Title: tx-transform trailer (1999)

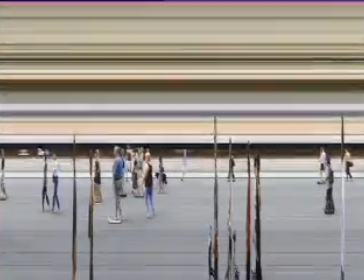2s
TX transform is a new film technique which reverses the time and space axis.
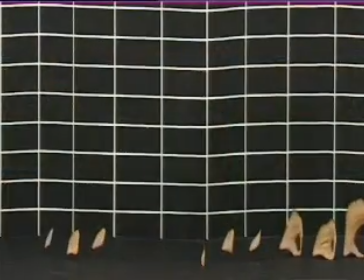10s
Depending on the type of shot, the result of a TX transformation can seem either abstract or completely realistic.
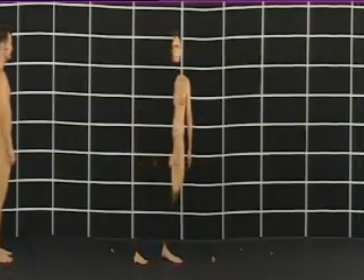19s
How does TX transform work? Imagine a flip book.
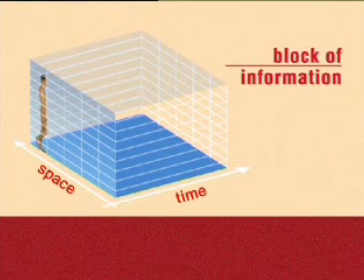24s
This flip book is a three-dimensional rectangle and therefore a block of information.
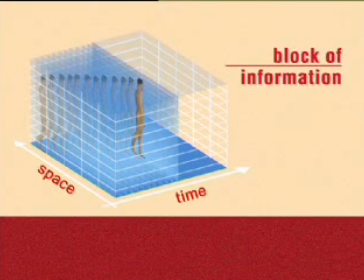31s
Normally, the viewer passes through this block along the time axis, which creates an illusion of movement.
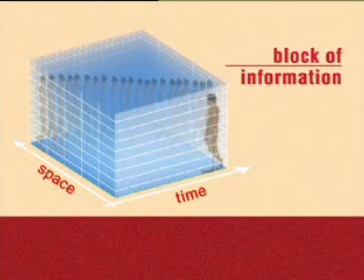42s
Imagine that this block is cut into slices and flipped through from the side. Each of these new images is perpendicular to time. Left is before, right is after.
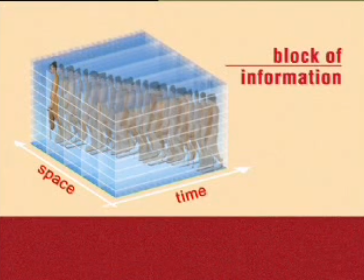55s
This is the basic principle of TxTransform, a new technique which transposes the time and space axis.
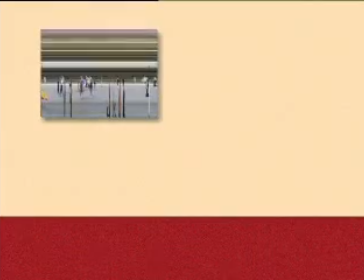66s
What is shown in a TX transformed film?
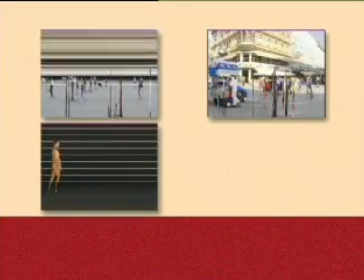70s
One might expect that it makes no sense to the viewer, but this is not the case.
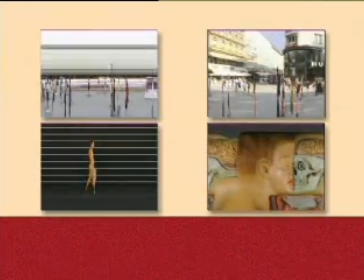79s
The relationship between the movement of the object and that of the camera is of key importance for the transformation.
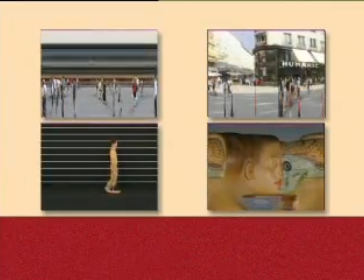87s
A few comparisons of footage before and after a transformation have been compiled.
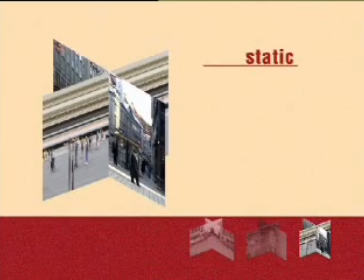96s
In the first shot, the The camera is static and the model moves in relation to it.
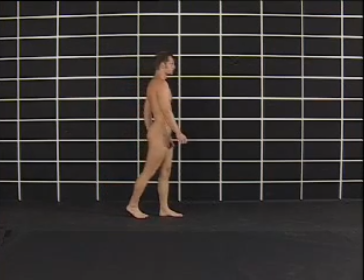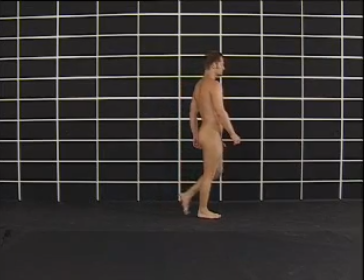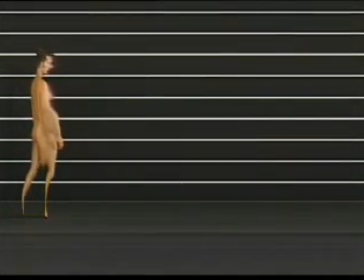113s
This is the same shot after a transformation.
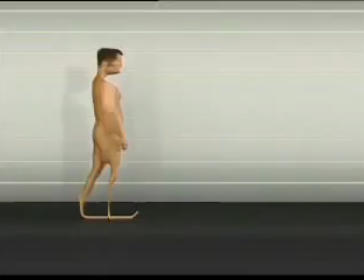116s
The model, which previously moved along the time axis, is now shown from a temporal point of view.
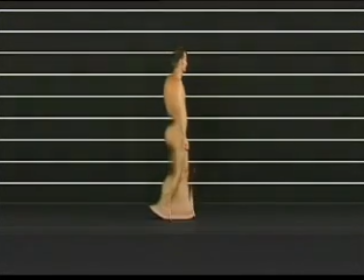123s
The vertical lines in the background are transformed from spatial into temporal dividers.
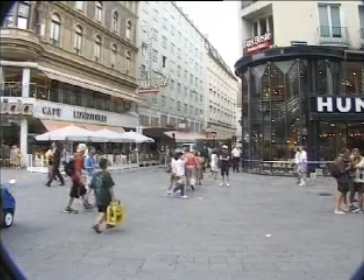139s
The same shot on a busy street. Once again, the camera is static and the people are in motion.
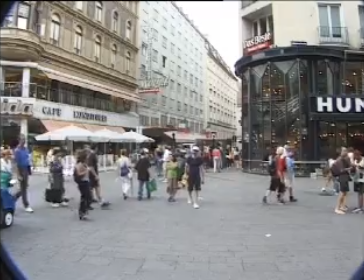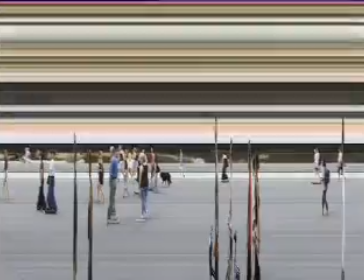151s
After the transformation, one can see that all immobile objects have disappeared.
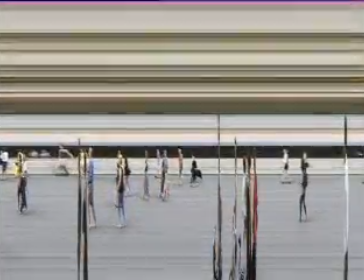156s
Only those objects which were in motion are visible.
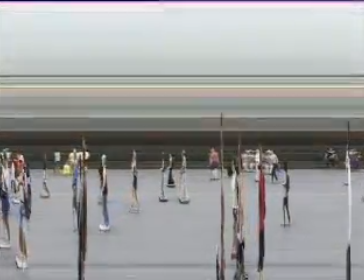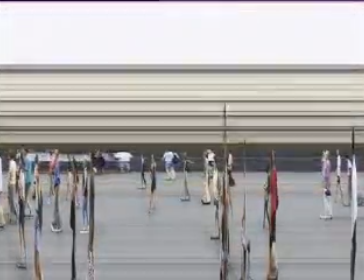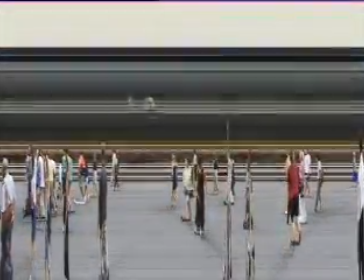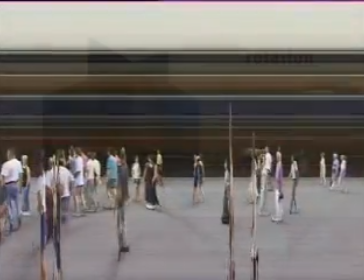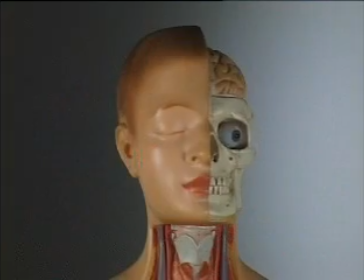181s
In the next example, the camera is static and an object rotates in front of it.
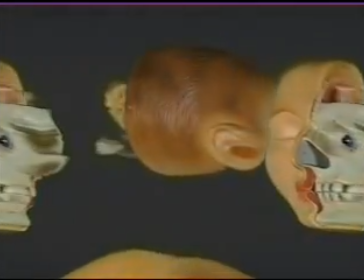191s
After the transformation, the model's head can be seen from all angles simultaneously.
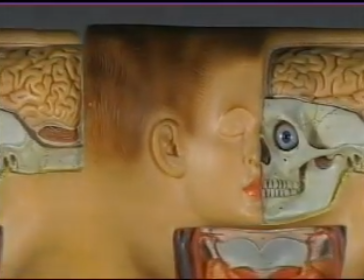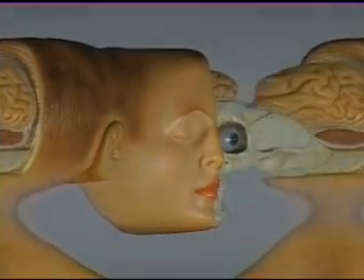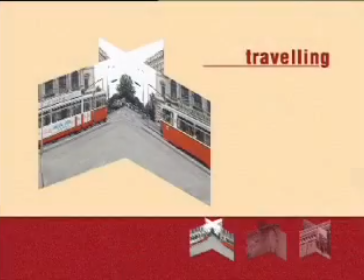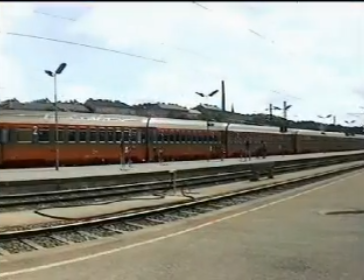211s
The most interesting phenomena are produced when the camera is moved at a certain constant speed.
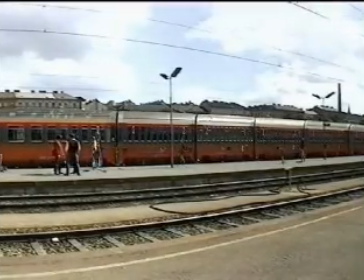220s
In the transformed film, the background is unchanged.
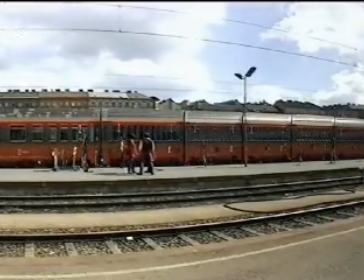225s
All objects which move in the direction opposite the camera's pan are distorted.
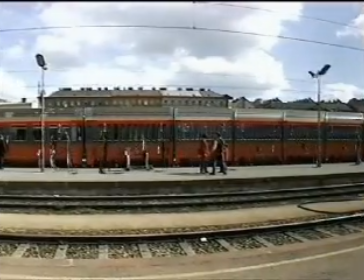230s
For example, the train becomes shorter as its speed increases.
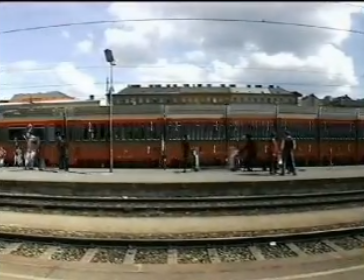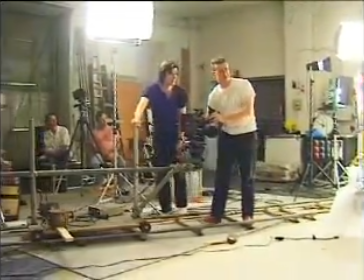241s
This combination of movement of the camera and the object being filmed permits the creation of surprisingly complex effects.